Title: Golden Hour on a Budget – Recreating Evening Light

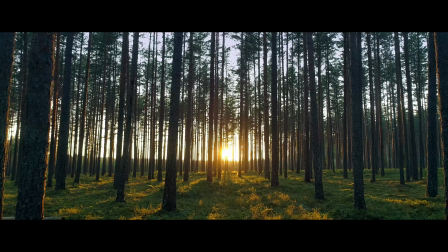[0:01]
I love to film in the evening. Whether it's music videos or short films, the evening is my favourite time to film.
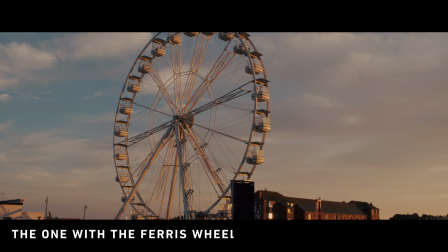[0:08]
From the soft, even light to the golden haze, it adds a sense of production value that just isn't found at midday or at night.
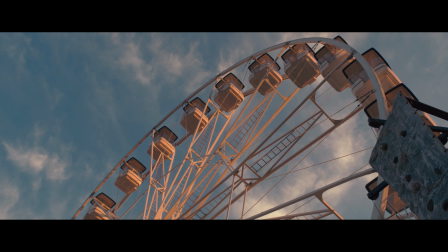[0:15]
And it can really help sell your video even if you're using low budget equipment.
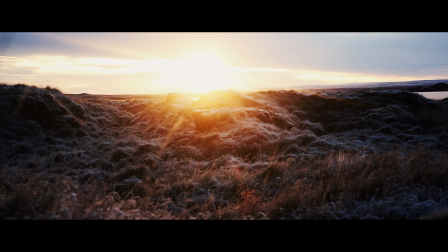[0:20]
But replicating this light indoors with a low budget, perhaps just one light provides a number of challenges.
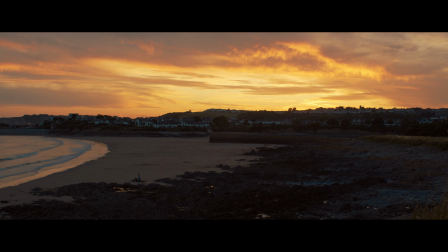[0:27]
Let's look at how we can overcome them. Admittedly this isn't necessarily a practical tutorial but more of a theoretical tutorial because honestly there's not much to tell you other than putting the light on the stand, making sure the colour temp is warmer than the colour scene, voila you have evening light. However I think it's important to know why evening light has a different colour and a different direction so you can take this information and employ it differently or perhaps create something entirely new. Typically three things will happen with the evening light. It becomes softer, warmer and lower in height. First, why does the light become warmer than golden? The reason why we have golden hour is due to the position of the sun and the density of our atmosphere. When the sun is highest in the sky midday to late afternoon, there is very little interference from our atmosphere and all spectrums of the light equally disperse presenting what we would consider as white light. However, just after sunset and just before sunrise, the sun is just about level to the horizon and the light has to travel through many miles of dense atmosphere and the blue and violet frequencies scatter more easily in the atmosphere leaving more red yellow and orange to pass through which gives the light that beautiful warm glow. That golden hour Sun sits around about a color temperature of 3500 Kelvin which is the same color temperature as a tungsten bulb so there are going to be two things that we can do to replicate that evening glow use a tungsten lamp or use a daylight balance lamp with some C2O gel however as noted that is going to be around about the 3500 Kelvin mark and that might not necessarily be what the color temperature of the light is around about 7 p.m. so you're gonna have to mess around with the gels you can get different strengths of c2o and ctp gels or mess around with the white balance on your camera now that's just one aspect of evening light and the next is direction so if we were to emulate
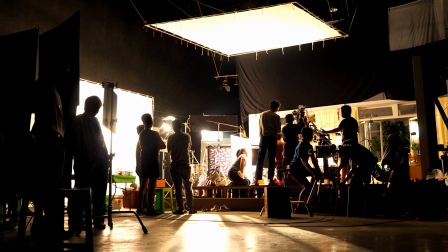[2:20]
daylight midday to say 4 p.m. in an interior location we would like to bounce some light into the scene to it's soft, ambient, or if on a stage you've diffused overhead lighting. And this is so there's not a lot of shadows, not a lot of contrast, because of course the sun is going to be completely parallel to the building and there's not going to be a lot of directional sunlight coming in through the windows. But even in light, it's a little bit different.
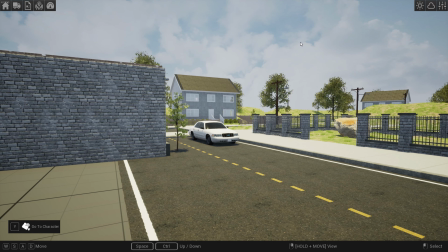[2:43]
So I'm using Cine Tracer, which is a previous software by Matt Workman, and it allows you to build and light your set before doing it in the real world.
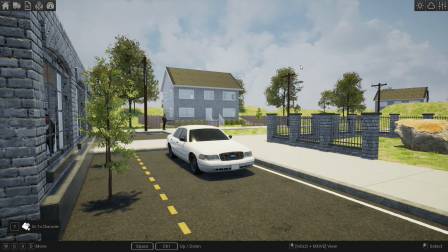[2:51]
And it's also a great tool to demonstrate lighting examples. So I've created a little suburb here we can see due to the small flat shadows under the plants and the car it's midday the sun is 90
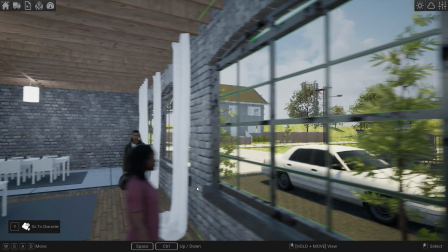[3:01]
degrees high in the sky now if we shift into this restaurant scene we can get a better example of how the evening light affects the composition
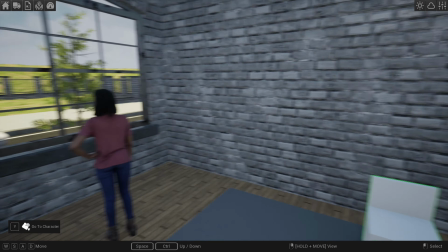[3:09]
oh this is dave his former girlfriend jenny because she's just arrived and seen he was having dinner with another lady but but yeah
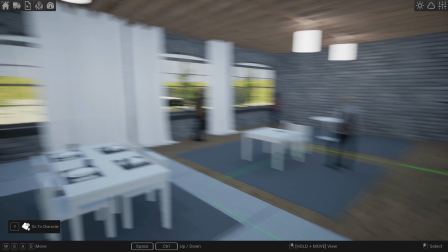[3:16]
that's that's a different story for a different day so now if i bring up the sun settings and start to lower the angle which is what will happen later into
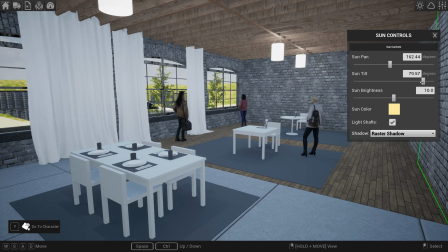[3:24]
the day when the sun sets. The light will enter the room softer than the harsh midday sun but because it's lower and still relatively bright it will start to cast elongated shadows and this light will reach from the window to the back wall so it's important to have your light angled at a reflection of the time of the
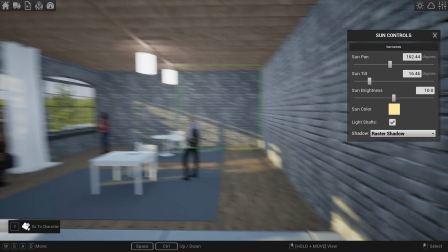[3:40]
day you're trying to recreate because if you angle your light today at 120 degrees and it's supposed to be very late into the evening something may look off with your scene.
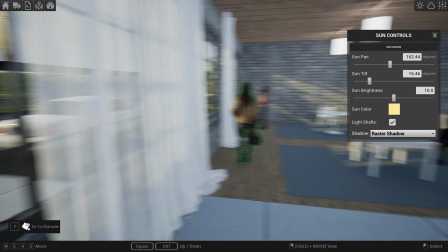[3:48]
However we come to the grand problem of no budget and low budget filmmaking.
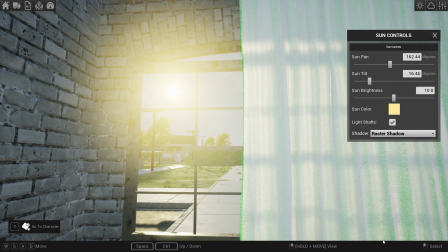[3:52]
And that is how do we replicate this large source in the sky with something like an entry-level Fresnel or an aperture 120d as while
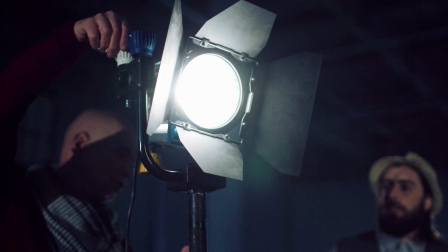[4:00]
they might be bright they're hard lights meaning they come from a small source and that's going to create hard contrast and although we can diffuse them once we
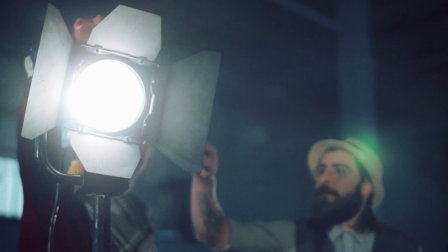[4:07]
start to diffuse a small source the light fall off isn't going to be that great in the way that the evening sun would still power through a location.
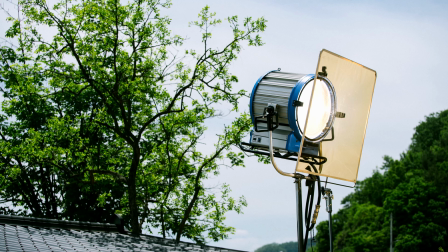[4:14]
So the answer? You don't. This is why if you ever see any behind the scenes material or films or TV shows when they emulate the sunlight coming from a window,
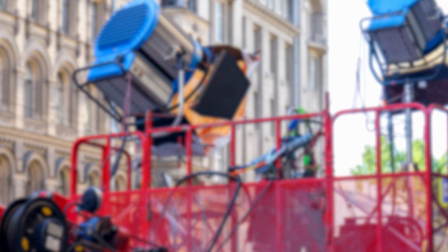[4:22]
it's typically done by several large lights on condo cranes because with such a large source,
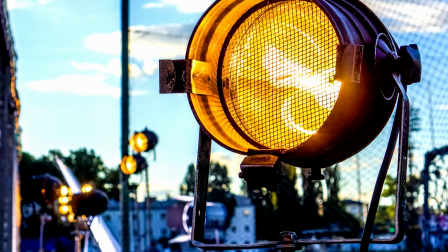[4:27]
you can still replicate the softness of the evening light but also emit enough of it to cause those elongated shadows like the sun.
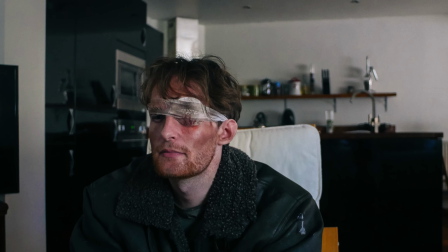[4:32]
Therefore, as low-budget filmmakers, I implore you not to try and illuminate the entire scene,
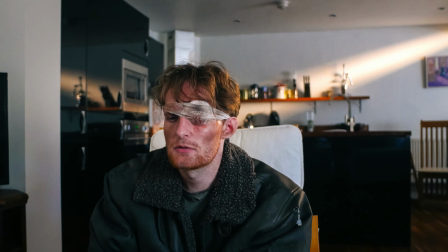[4:37]
but just add a splash of golden light into the scene as it filtered through an open door.
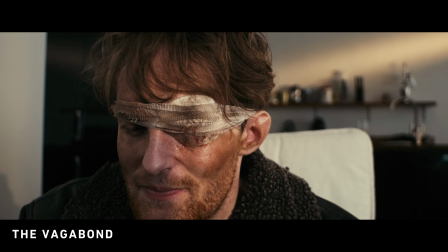[4:42]
These clips are from various projects I've created over the years and where I've employed this technique and unfortunately I
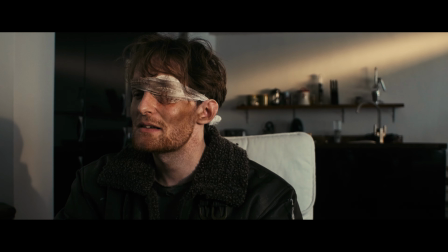[4:48]
didn't have the foresight of grabbing many behind the scenes clips or stills of my lighting setup but I can walk you through the process. See in a lot of these locations I didn't have the light power to illuminate the entire scene as the evening sun would
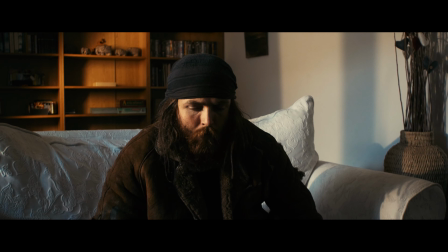[4:59]
but instead I would fill the scene with soft ambient light then add a dash of evening light in the background.
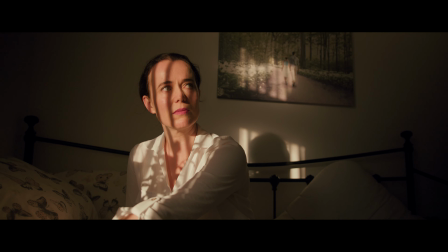[5:04]
It gives the appearance that the sun has swept through the blinds or an open door somewhere and that soft golden glow instantly sets the time.
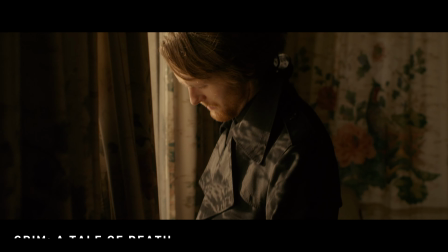[5:12]
We know the setting sun casts long shadows so bring your actor close to the window and have the light angled where the blinds or nets will cast shadows
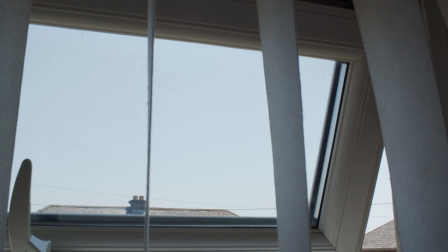[5:18]
because around midday while the Sun may come through the window often it's just gonna land close to your feet and not your face because sometimes
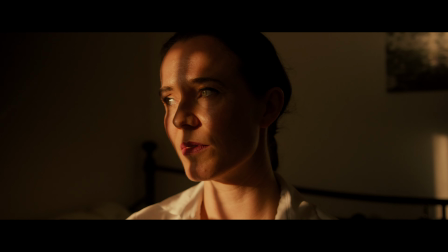[5:25]
it's not so much about showing the audience but using suggestive symbols that are recognized so to summarize make sure your light is warmer than
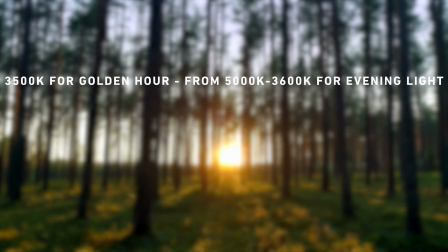[5:33]
your compositions white balance 3500 K is great for golden hour make sure the light is positioned at an angle relative to the time of the day.
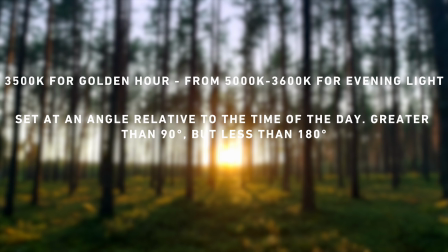[5:41]
So for the evening more than 90 but less than 180 degrees and just look to add a touch of warm light to suggest
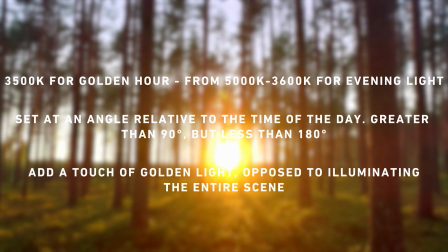[5:47]
it's the evening instead of trying to illuminate the entire scene because without several large light sources it's not gonna look that great. Alright guys my name is Lewis with Shutterstock Tutorials and I will catch you next time. Remember to do all the good stuff, subscribe, like, comment and see you with the next tutorial.